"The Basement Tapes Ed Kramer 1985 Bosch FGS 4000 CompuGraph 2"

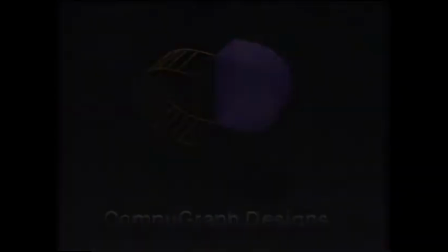(0:01)
More from the industrial reel from 1985 at CompuGraph Designs in New York.
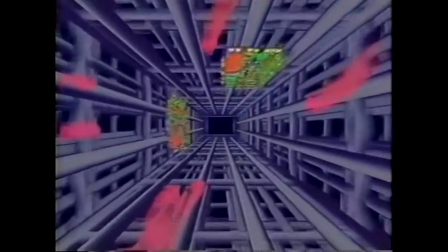(0:07)
When we first started doing actual 3d animations we tried to impress viewers with deep perspective tunnels like this one.
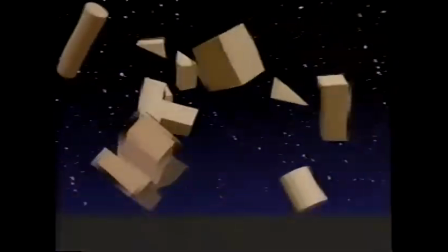(0:15)
Most of us were just learning how to animate in 3d space with keyframes so we gave simple polygonal objects
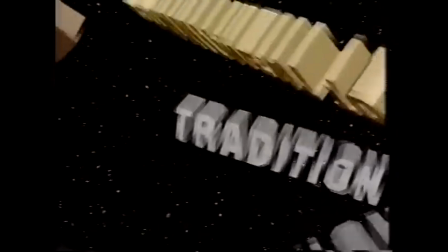(0:21)
a start and an end keyframe and position rotation and scale and let all the motions overlap.
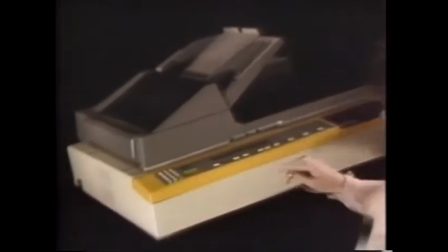(0:28)
Extruded 3D letters were really cool so we exaggerated the extruded parts and gave them transparent trails big and in your face.
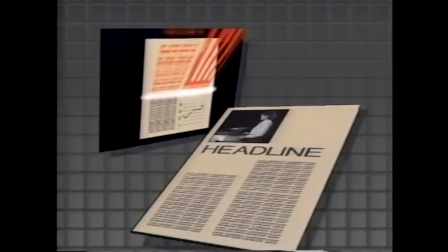(0:37)
So using the Bosch for 3D we also use the Quantel paintbox for 2D effects giving rise to a field that's come to be known as motion graphics.
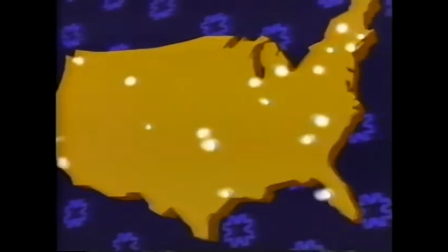(0:47)
So here's an extruded map of the United States with light beams shooting right out at the viewer.
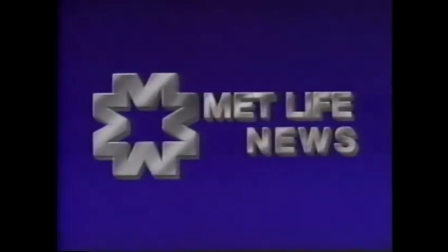(0:53)
One trick for creating metallic sheens was to key moving bands of color through the front surface of our objects.
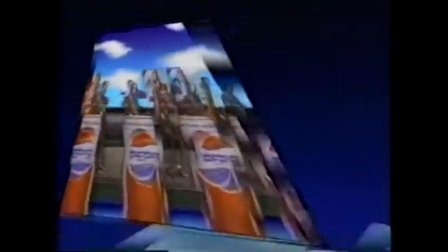(1:00)
Now this is a look from Charlex, a video post house in New York, and we had to show that we could do it too.
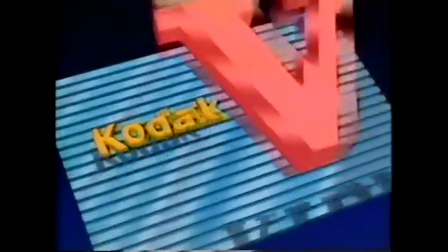(1:07)
So this Kodak spot uses fake shadows,
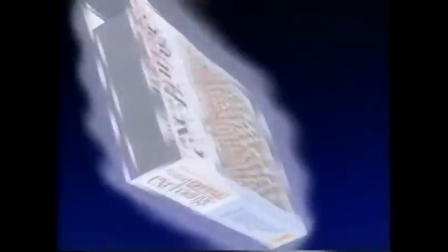(1:10)
fake reflection mapping, and a nice clean transition right here to this video box with a moving photograph in it.